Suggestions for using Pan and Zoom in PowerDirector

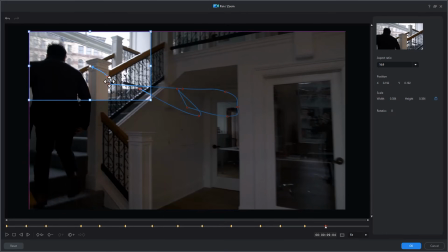[4:13]
because I'm not interested in his body, I'm interested in his head.
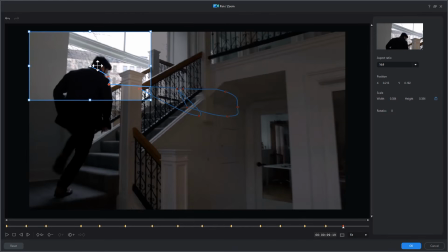[4:17]
I want people to focus on the intention of where he's going.
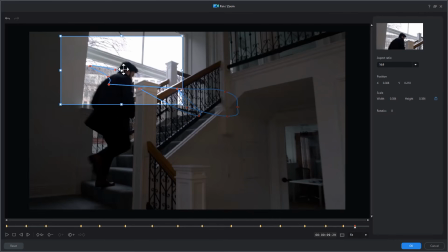[4:25]
And we'll put one here. And again, we're going to lead with space in front of him.
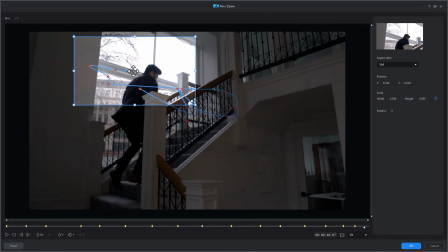[4:32]
He's moving to the right now. And we'll do that here as well.
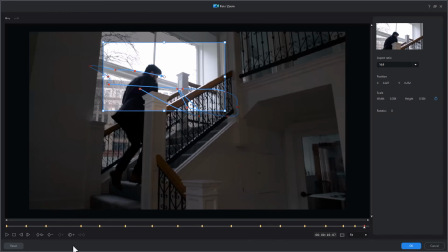[4:40]
Okay, let's try that. And when we play this, just go back to the beginning.
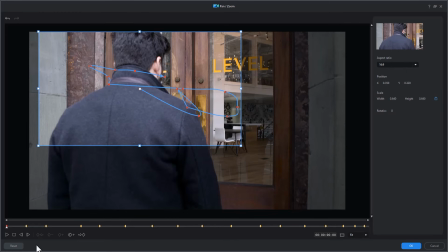[4:46]
And you're going to see the preview in the upper right. So if I play this,
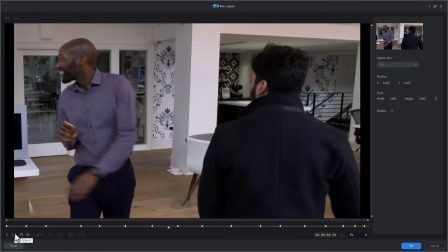[4:56]
much more tightly on him.
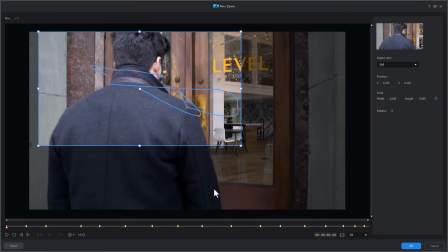[5:02]
Now, the one thing you have to be careful of is if you zoom in too tightly and your original frame rate or your resolution is not really good, it will look a little bit grainy, so there's a limit in terms of quality as to where you want to be. Let's click on OK, and let's look at this full screen.
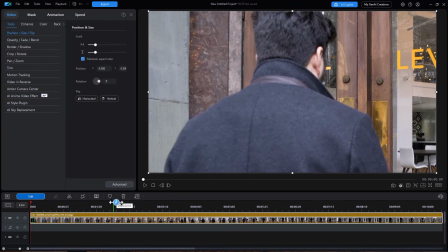[5:22]
So if I play this again,
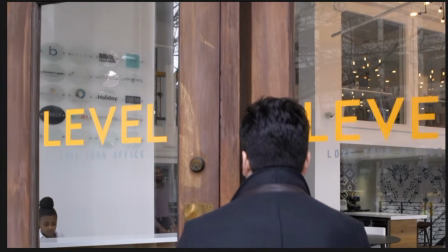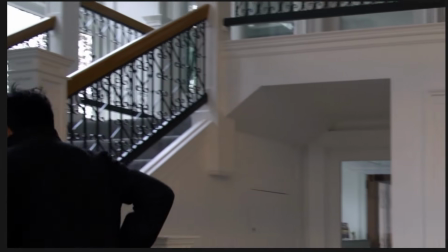[5:30]
so my focus is much more on my lead character here than it was before.
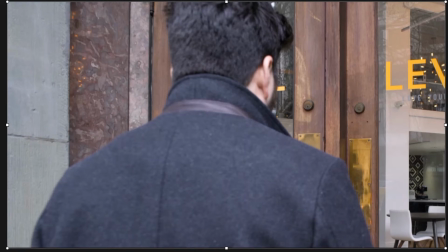[5:37]
So that's just something to consider. And you might want to use this slightly. You don't have to tighten up necessarily as much as I did to get the kind of effect you want. But don't be afraid to think about, do I need to do some panning and zooming when I'm tracking my talent as a video editor in my projects in CyberLink PowerDirector?